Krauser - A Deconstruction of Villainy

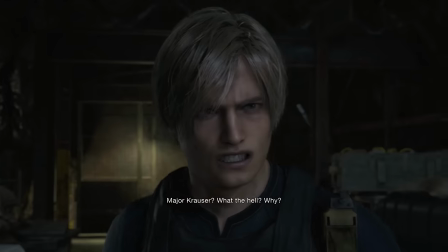The language here establishes their mentor and apprentice relationship. Also, look at how little Krauser cares about the death of Luis.
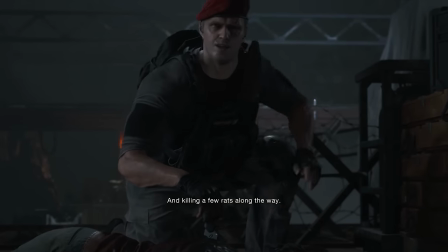The way he says, I'm just recovering stolen goods, killing some rats. Like, he doesn't even care that he just murdered our favorite character.
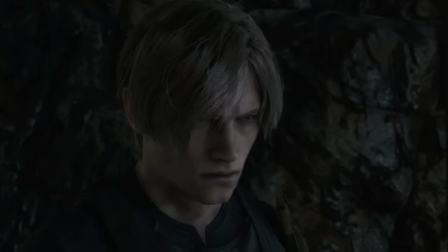Because, of course, he doesn't care. Luis's life and any other life simply don't matter to him at all.
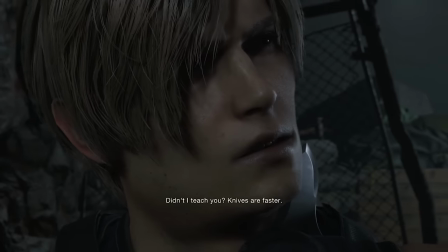Next, the scene does an excellent job of showing how dangerous Krauser is with that inhumanly quick leap forward with the knife.
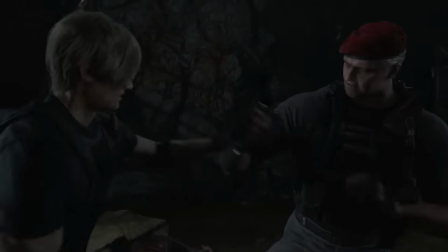Plus, that line, didn't I teach you knives are faster, continues to establish their mentor and apprentice relationship.
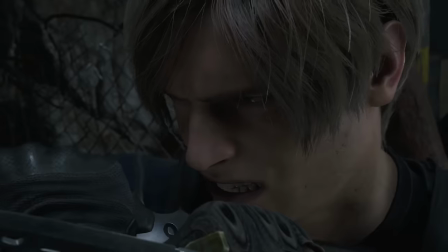And then their goofy little knife slap fight establishes that Leon is not just an apprentice anymore.
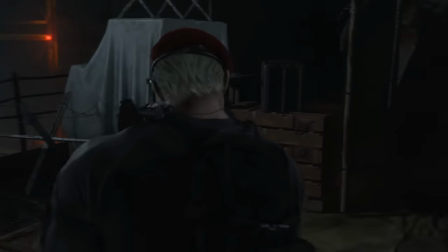Look how equal their stances are in this scene, how they mirror each other.
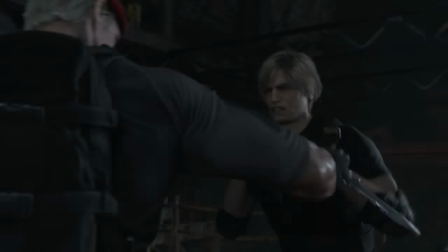The scene shows through their body language that not only are they equals, but they are reflections of each other.
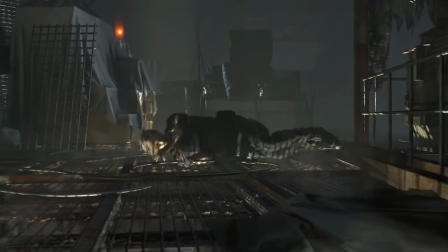I also really like that line from Krauser when he tells Leon, not bad.
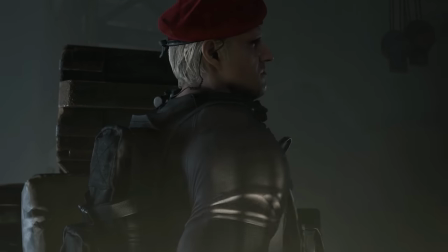This is another important part of Krauser's character, and another reason why I think he's the most compelling villain in the game.
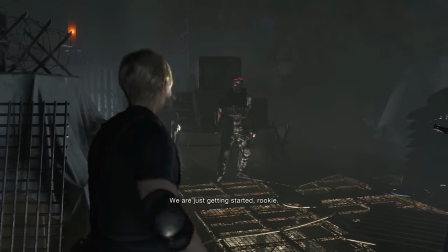Krauser is the only villain in the story who shows any respect whatsoever for Leon or his abilities.
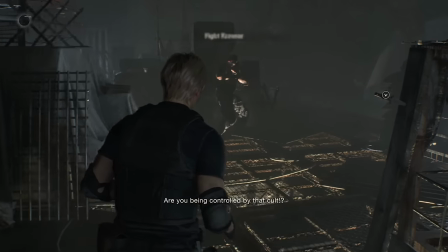A lot of video game villains are incapable of showing respect for our heroes.
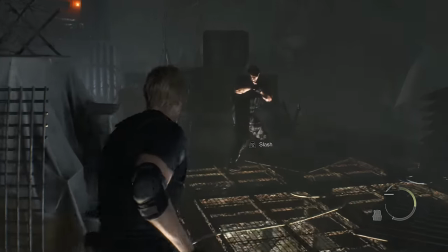No matter how many times you kick their butts, they'll keep on saying things like, You're nothing, you're just a worm, I'm gonna get you next time.
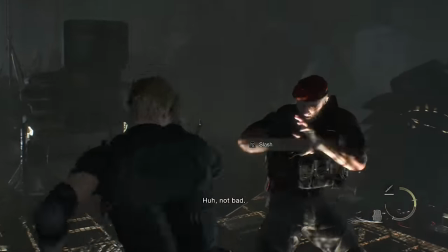It requires a certain level of self-awareness for a villain to acknowledge their adversary's strength.
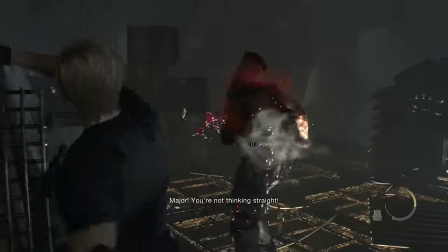It requires a certain level of respect of recognizing your opponent's humanity.
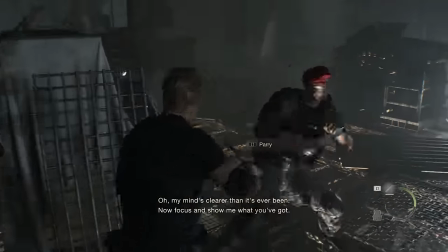I always really like seeing it in a story because it makes me respect that villain more.
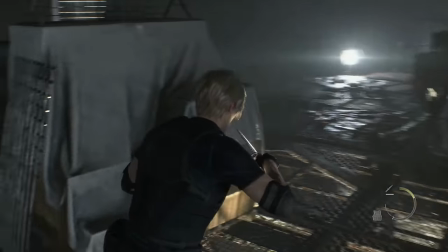And you really can't help but respect Krauser some in this game, if only for his combat prowess.
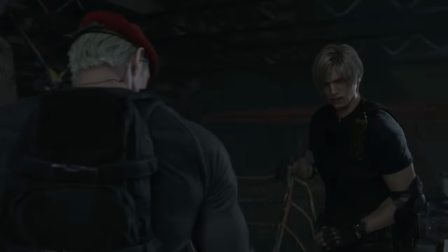I also absolutely love this shot where Krauser lands and then slowly rises.
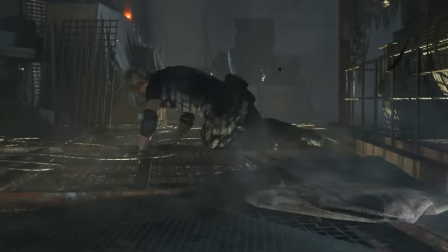I mean, let's watch it again because he looks so menacing here.
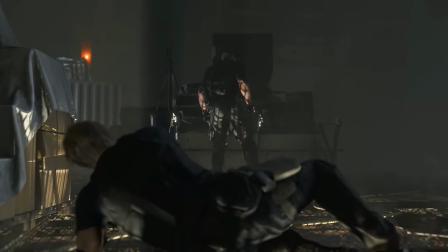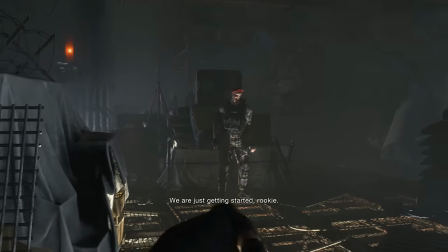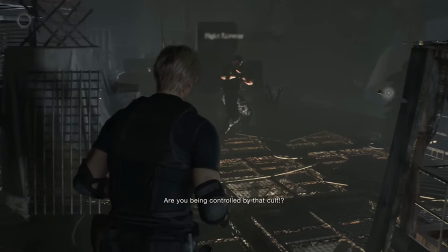Isn't that shot just completely perfect? Krauser looks so freaking scary there.
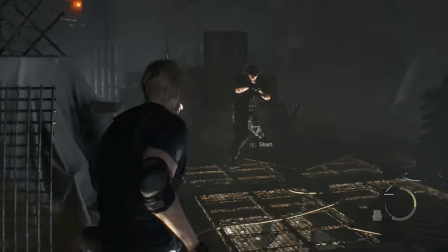I love it. I'm going to continue to gush over this part of the game and declare that I think this boss fight may be the best one in the game.
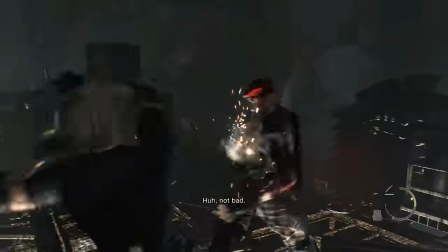All of Resident Evil 4's boss fights are really well done. It has a lot of really memorable and crazy over-the-top fights against horrifying monsters.
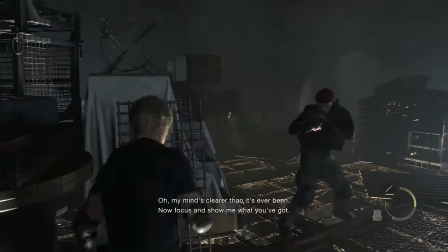But what I like about this first battle with Krauser is that, compared to those other fights, this one is smaller,
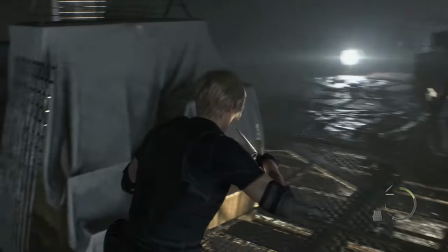it's quieter, it's more intimate, it feels like you're facing off against someone who can match all of Leon's skills.
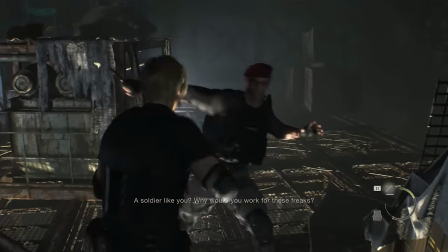It feels like something totally different than every other confrontation in the game. I really like it.
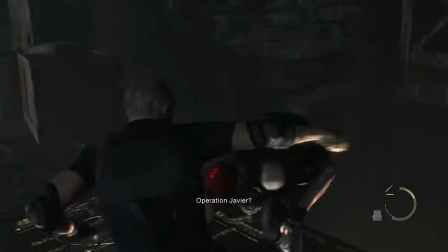I think it's really well done. The writers also made a smart decision to work a lot of exposition into the fight itself.
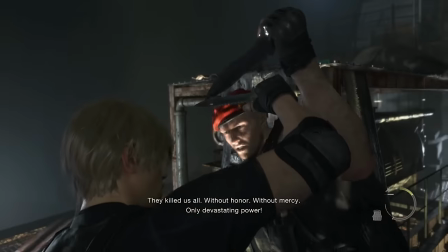Instead of making players sit through a long exposition-heavy cutscene where Krauser explains his backstory and motivation, we get it during the gameplay of the boss fight.
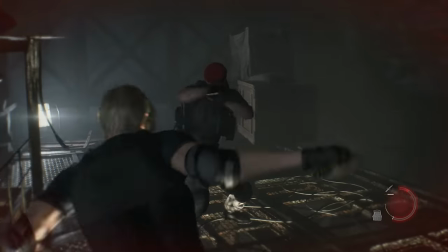Throughout this whole fight, Leon and Krauser are speaking, and we learn more about his motivations here than in any cutscene.
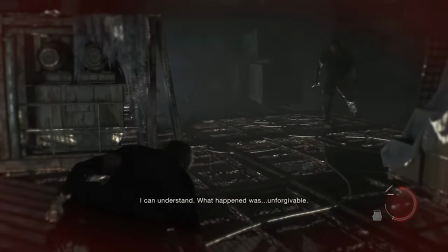Krauser claims that he is not under the cult's control,
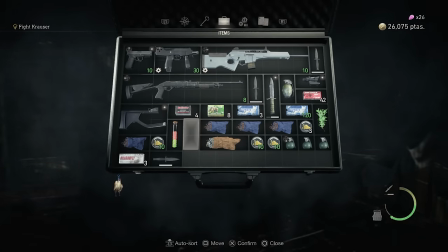but that he made the choice as a free man to join them, which Leon naively refuses to believe.
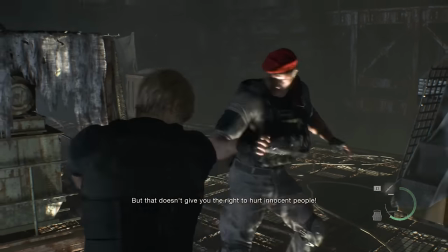At first, Leon can't understand why anyone, especially his own mentor, would willingly join the Illuminados, but Krauser will explain it.
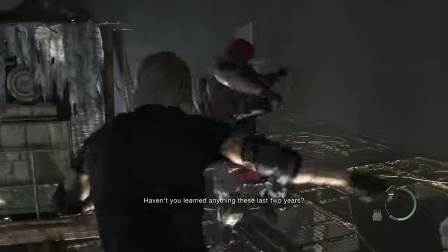There's this interesting moment where Leon asks why anyone would join that cult, and Krauser seems genuinely surprised by the question.
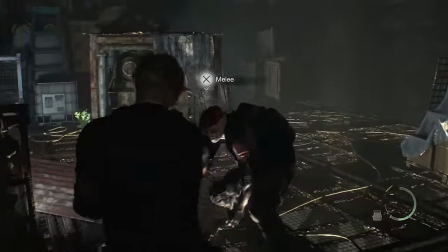He says, why? Don't you remember what happened? And I'll let Krauser say the rest himself.
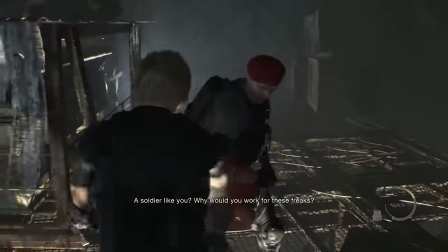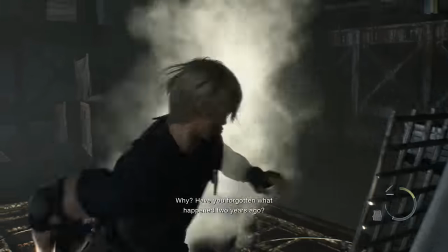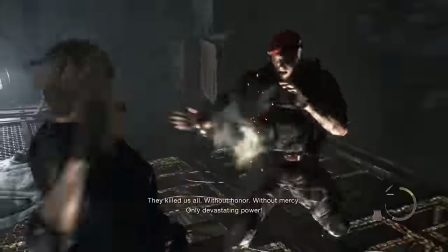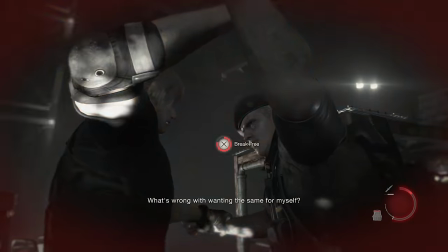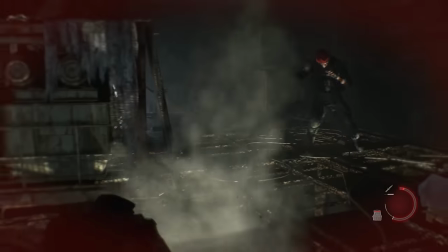To Krauser, pursuing the power of bioweapons, joining the Illuminato's cult, taking that power for himself, is an obvious choice.